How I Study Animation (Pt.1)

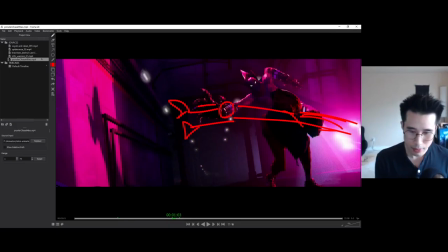I mean this looks fine, but it makes him look a bit stupid, because he's just running straight to the wall.
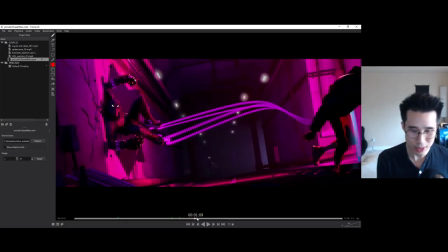And it won't look good when he's following up to this, crashing against the wall. and it's got really nice poses here, like all these empty spaces
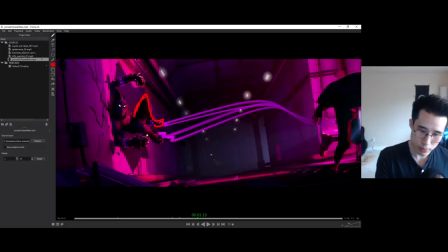and all these nice shapes, nice empty space even like right here, you know where the fingers tangent with the leg that's what they call tangents, where the end of the hand and whatever, like the leg they hit right at this spot,
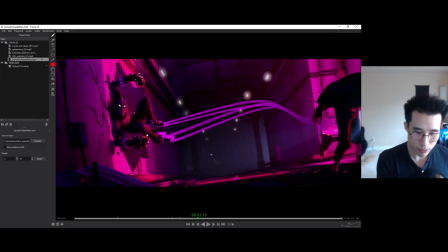you know, so you want to avoid things like that you want to try to provide some overlap so this is the leg, the hand could be right here you don't want things like this where the leg is like this and then the hand is like exactly right there so you don't want things like that but overlap is good
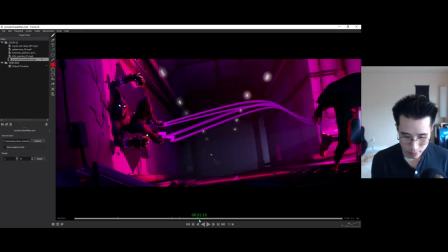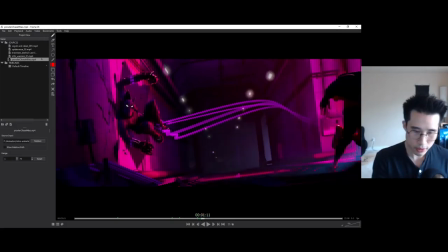what else yeah, really clear pulls right here you see really clean
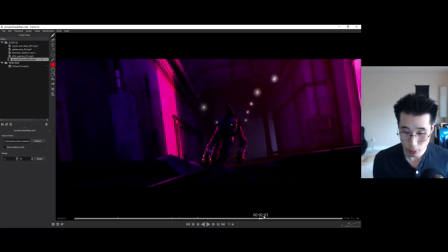some nice offsets as well I'll talk about that later but I want to focus on just posing and this is another awesome moment here it really tells it really shows the father's character he's like this predator you
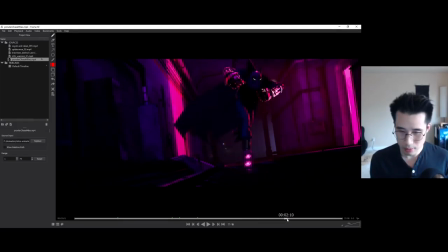know character so think about think about character as well on your poses think about character in your poses yeah think about character in your poses this one matches the father perfectly because he's such a crazy claw like character
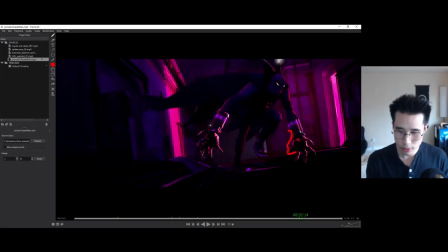Let's see, yeah, big clear pose with the hands like claw like that and you can see they all flow to each other like this and they all flow to each other like that
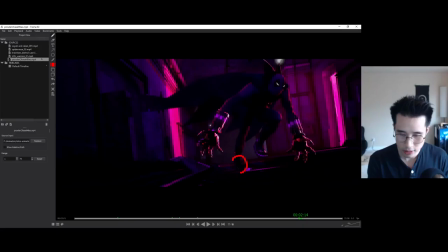so you don't want your hands to be perfectly on screen like that that would be a mistake. You don't want it to be perfectly on the screen like that. You want it to be a little bit of an angle.
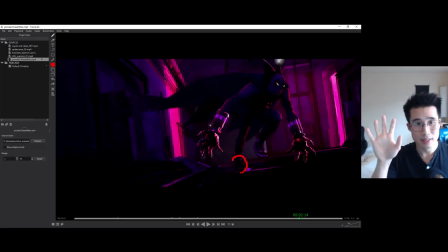If you have a chance to pose your hands like this to screen where it looks completely flat, where the fingers look like it's going straight line. But if you rotate a little bit you can see a nice curve on the fingers. Things like that, you want to put that in your animation as much as you can.
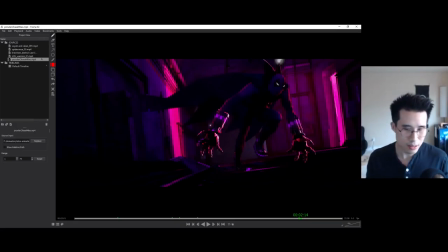Show some flow in the body. They say it's rhythm as well, I don't know, some artists call it rhythm. But yeah I guess it's rhythm as well, flow and rhythm in the body. What else? Let's look at something else. Ball stars.
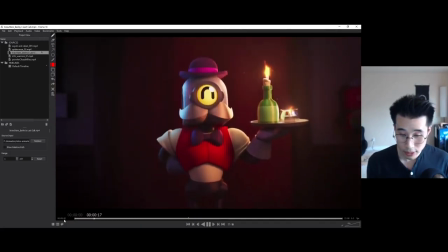A lot of great poses here, a lot of great ones.
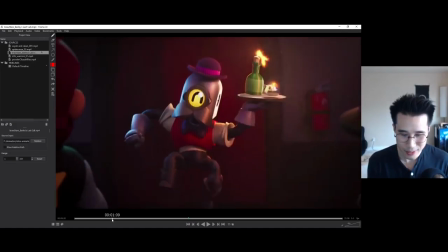I love this anticipation, it's so cartoony, I love it this whole cartoony pose,
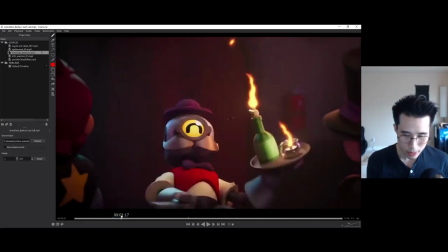that jump and tick and then he goes he goes into this it's really great
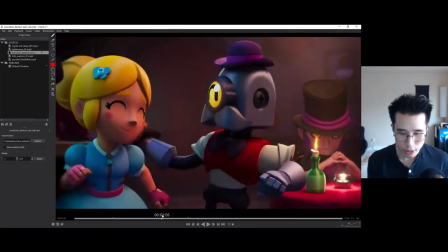and doing these spinning movements it's really good as well if you you know if you can do things like this that really matches the character
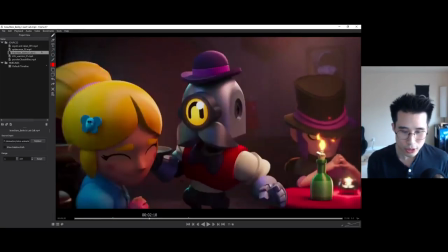he could just move a side
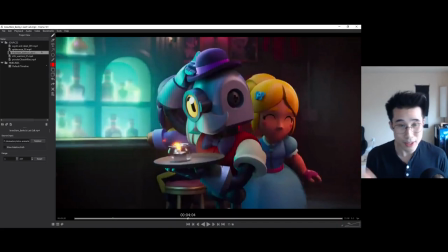her dancing like a normal person but because he's a robot you know go go crazy you can turn
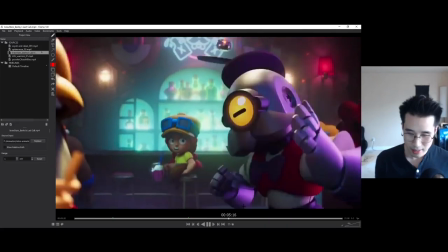his head like that so it's perfect and he can stretch like that he's kind of like
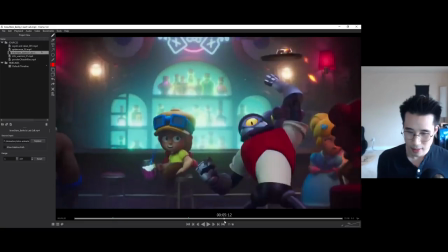a spaghetti robot i guess and the way they he tosses this thing
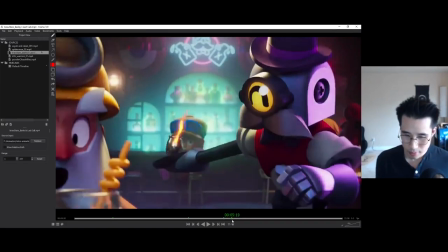over over to the other end like that it's really good these are these are part of like um posing is about
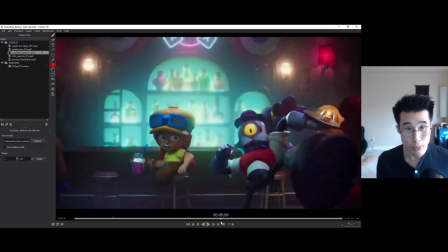giving ideas of what's what's happening it's it's like um storyboarding and if you're drawing comics and if you're storyboarding,
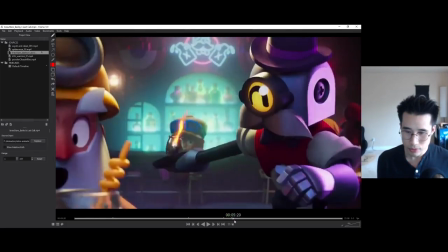you're giving ideas of what's happening so being an animator, you're not just
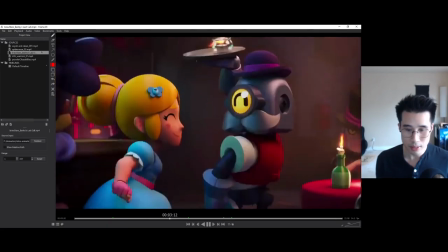a creating movement expert you're also putting ideas so you get to put a little bit of yourself into it
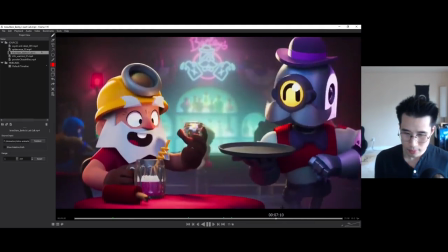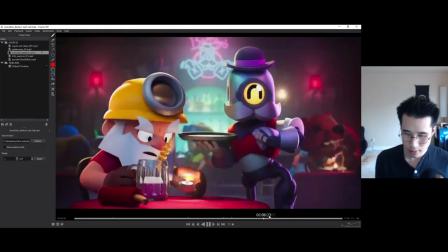let's see
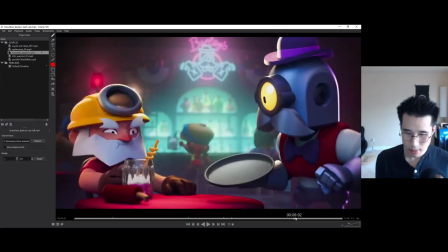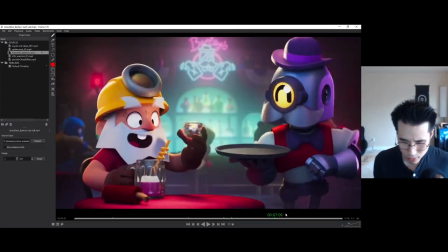yeah, look at the way this dude, the way he eats what did he just eat? is it a candle? he just ate a candle, okay
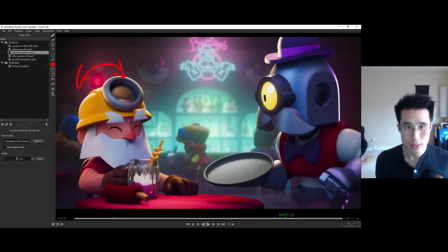there's a nice rotation on the hit side by side like that when he eats it's not just yum yum yum it's like that and the
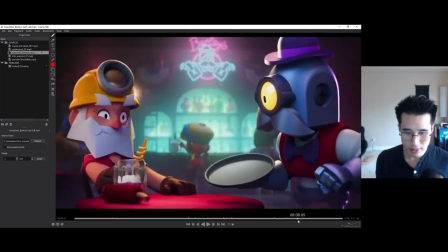way he anticipate to do this fire thing it's a nice twist he doesn't just anticipate back and boom he anticipates and turn like that that's a nice that's a nice angle that's a bit of an angle like that I think that's a little bit of angle like that I can tell
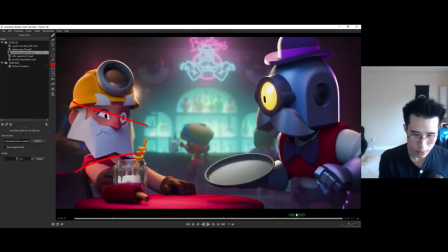yeah it's a little bit of an angle like that
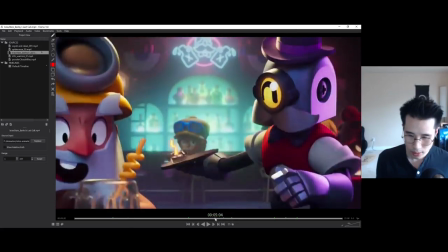that's how you create appealing poses let's see if I can find
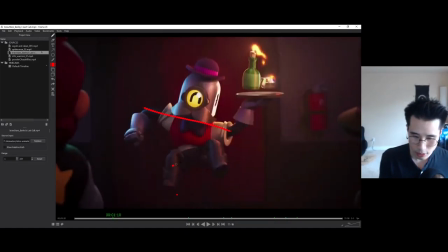yeah like this pose as well that's this angle and the hips is like this the head is tilted like this, the head could be like this too the head could be like this as well but this makes sense this makes sense
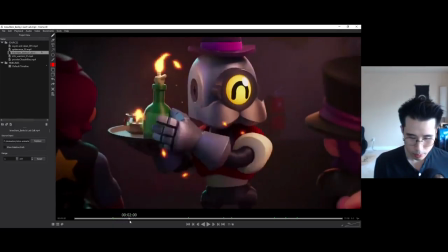and when you do these When you try out poses,
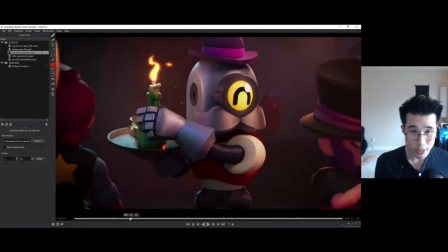I recommend that you either draw it out or you actually get up off your chair or get off of your computer and actually move your body and try to do that pose. With a mirror, if you have a mirror, that's ideal or just record yourself doing it and see how it feels,
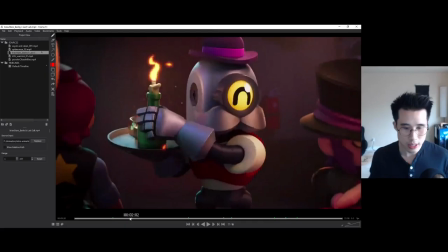see where's your weight, is your weight, if you move your hips back like this can you balance how do you and how do you offset that balance you might if you move your hips back you probably lean your chest and your head forward to counterbalance right or your hips move
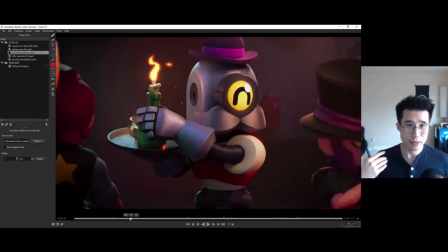forward then you your chest moves back to counter balance so there's a lot of physics keep in mind and since we're not we're all most of us not physics experts there are some people there are.
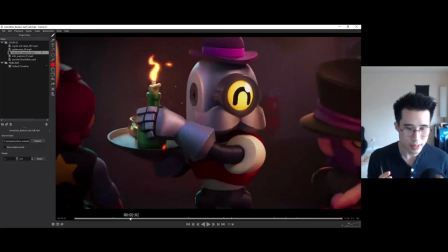So the best way to learn is to actually feel it yourself, to use your body. That's for me at least. I think a lot of people are like that. Some people don't even use references and they do really good animation.
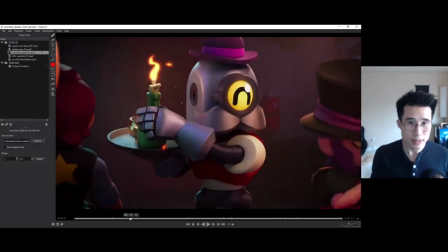That's perfectly fine. But yeah, this is what it's all about is finding your own way of learning.